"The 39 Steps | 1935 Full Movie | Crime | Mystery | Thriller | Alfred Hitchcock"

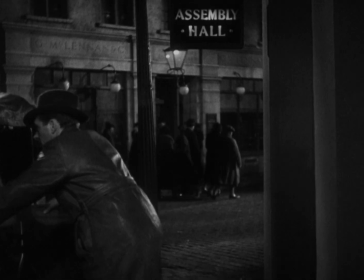3270s All right.
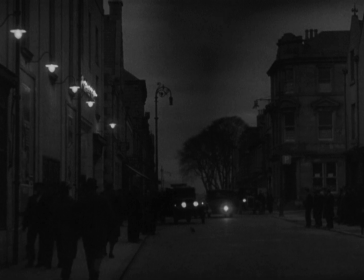3273s
Pamela, played by Madeleine Carroll, is one of the women in the history of film who is clearly capable of romantic comedy and the banter that identifies it.
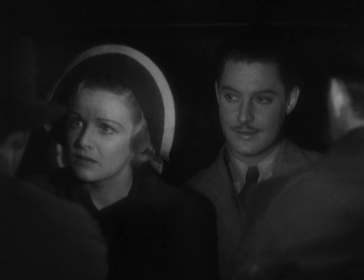3282s
Like Katharine Hepburn, Irene Dunne, Barbara Stanwyck, Rosalind Russell, Madeleine Carroll is distinctive on screen.
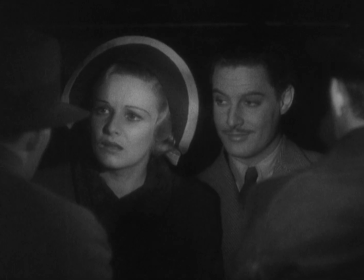3291s Inverary? Yes.
She's not only quick, she's smart. And she's not only smart, she's opinionated. She has a mind and will of her own.
I'll see you sent back at the earliest possible moment.
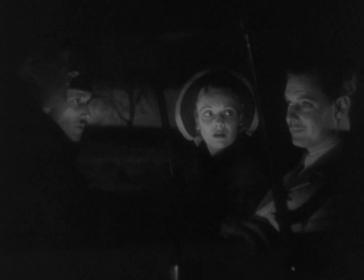3303s
The romance between Hannay and Pamela is in stark contrast to the other marriages we've seen in the film.
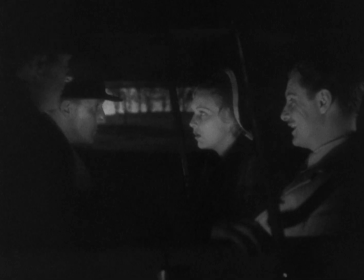3309s
But the 39 Steps isn't a romantic comedy like the Philadelphia Story,
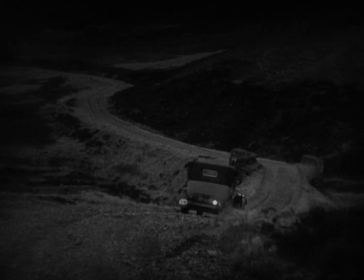3314s
largely because the plot remains fixed on the man's problems and within the form of a Hitchcock thriller.
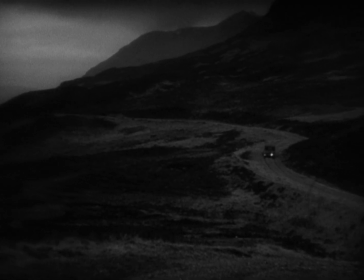3322s
This shot places us and our characters, again in a vast and vacant landscape,
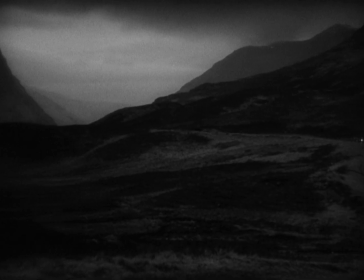3327s
and recalls the chase scene that brought us to the professor's house and to the crofter's cottage.
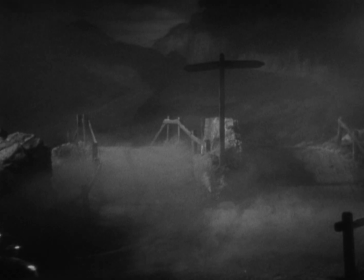3334s
When we return to the car, we'll see that Hannay has retreated to his mask of wry or wary skepticism.
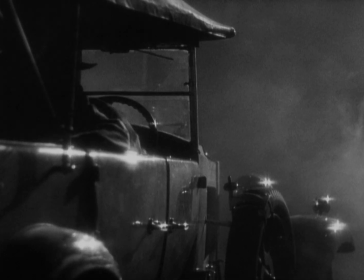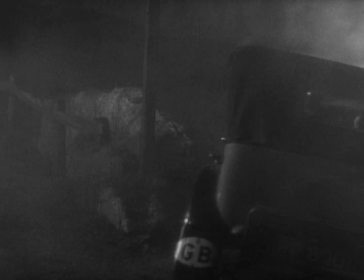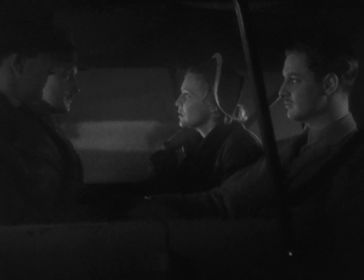3351s going the wrong way. That's the way down to the south. Surely that's the way to Inverary. There's a bridge fallen down on that road, miss.
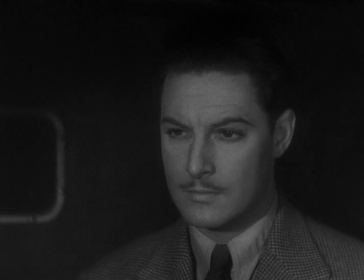3356s
This upcoming close-up reveals his thinking and the mask of skepticism.
Shut your mouth. You'll see it soon enough when we get to the station.
In this repeat of the setup, Hannay begins to whistle the tune we heard with Memory's Act.
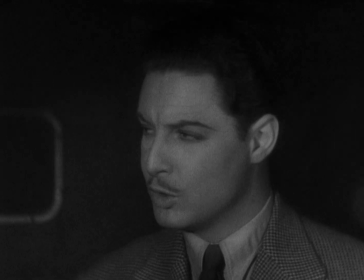3372s Would you like to have a small bet with me, Pamela?
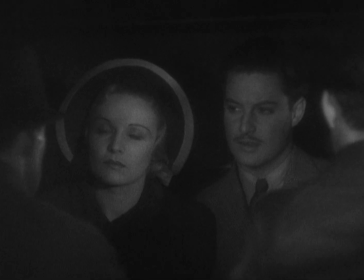3376s All right, I'll have it with you, Sherlock. I'll lay you 100 to 1 that your sheriff principal is the top joint of his little finger missing.
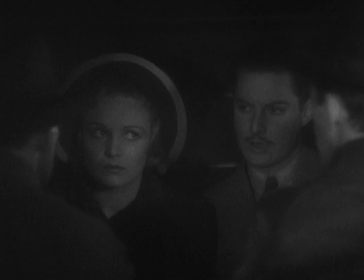3384s What about it?
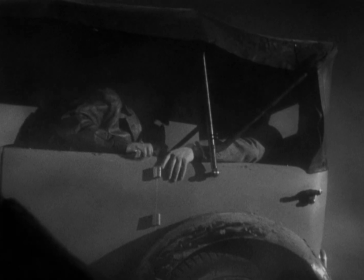3389s I win.
Now comedy takes over.
Oh, it's a whole flock of detectives.
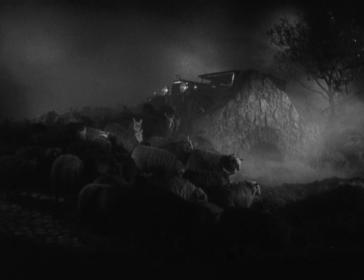3396s
Why Memory's tune entered Hannay's head a moment before, we can only guess at.
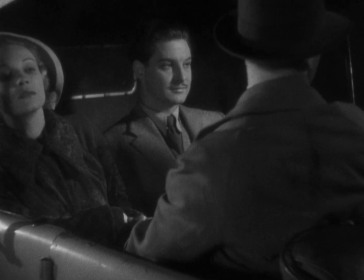3401s
Maybe it's dawned on him to count on himself in the world of the film.
I'll soon fix that.
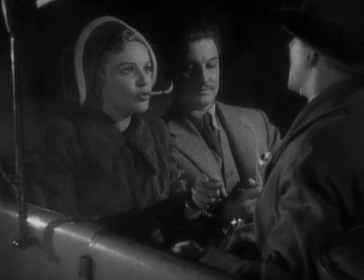3407s
The fake police handcuff Pamela to Hannay, and the gesture unmistakably represents that they're now married.
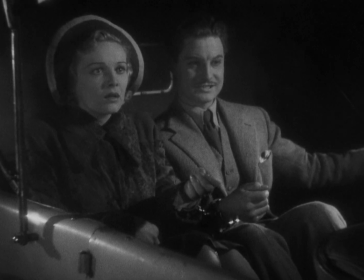3415s Yes, and as long as I go, you go. Come on.
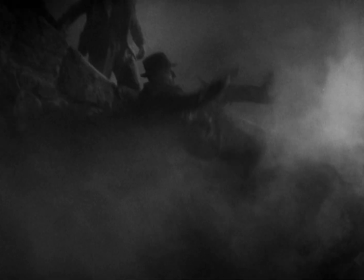3419s
Hannay's remark that whither he goest, she goest, and later his remark to the effect that whither he liest,
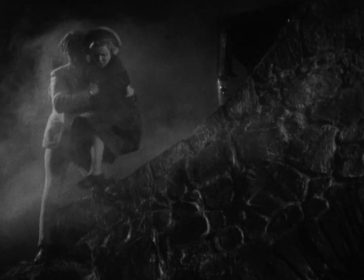3426s
she liest, when they arrive at the country inn, resonate with the knowledge that they are married.
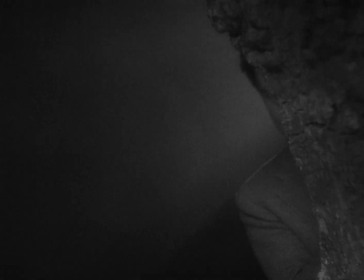3434s
But they're also not married, and they're going to have to undo this fake marriage,
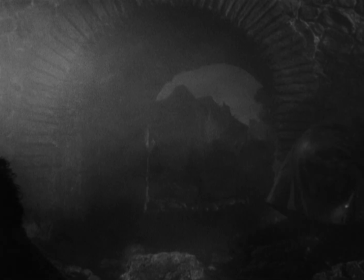3438s
this theatrical marriage, in order to achieve a real marriage.
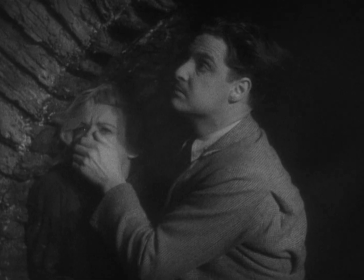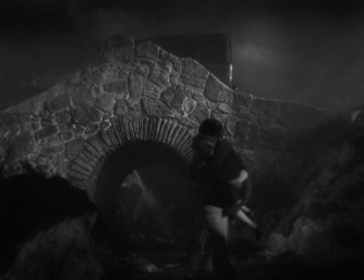3451s
Most of what the couple does from this moment on becomes part of the process of undoing their fake or theatrical marriage.
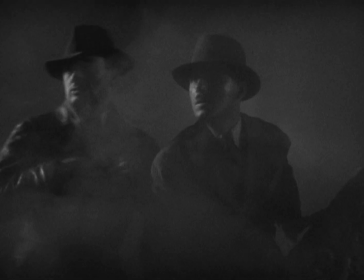3458s
Like the couple at the end of North by Northwest, whose adventure together in the film frees them to marry authentically,
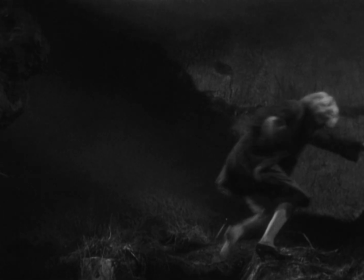3465s
Hannay and Pamela are chased through a hostile, vacant landscape.
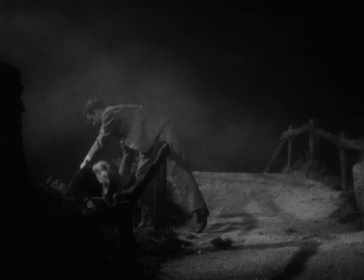3470s
The fact that they're handcuffed together leads to classical comic moments and bits of business.
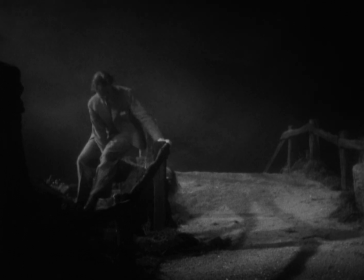3475s
They get caught on this fence rail, and Hannay has to untangle himself, reverse course, and join her, crawling underneath the fence. This is a moment where he gives up the lead and follows hers.
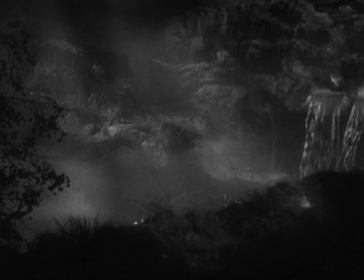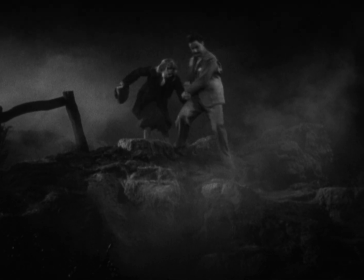3493s
Much of what they do in this sequence in order to earn their escape, while serious,
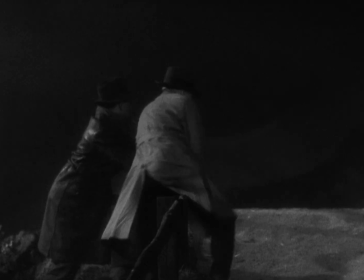3498s
is also playful, and their comic sketches are in part games.
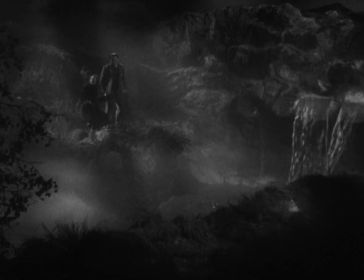3504s
Pamela is mostly dragged along on this journey. To keep her quiet, Hannay sticks something he calls a gun against her while they hide under the waterfall.
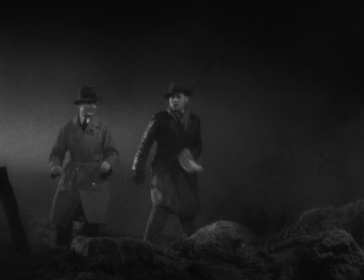3513s
This indication of his capacity for violence is real.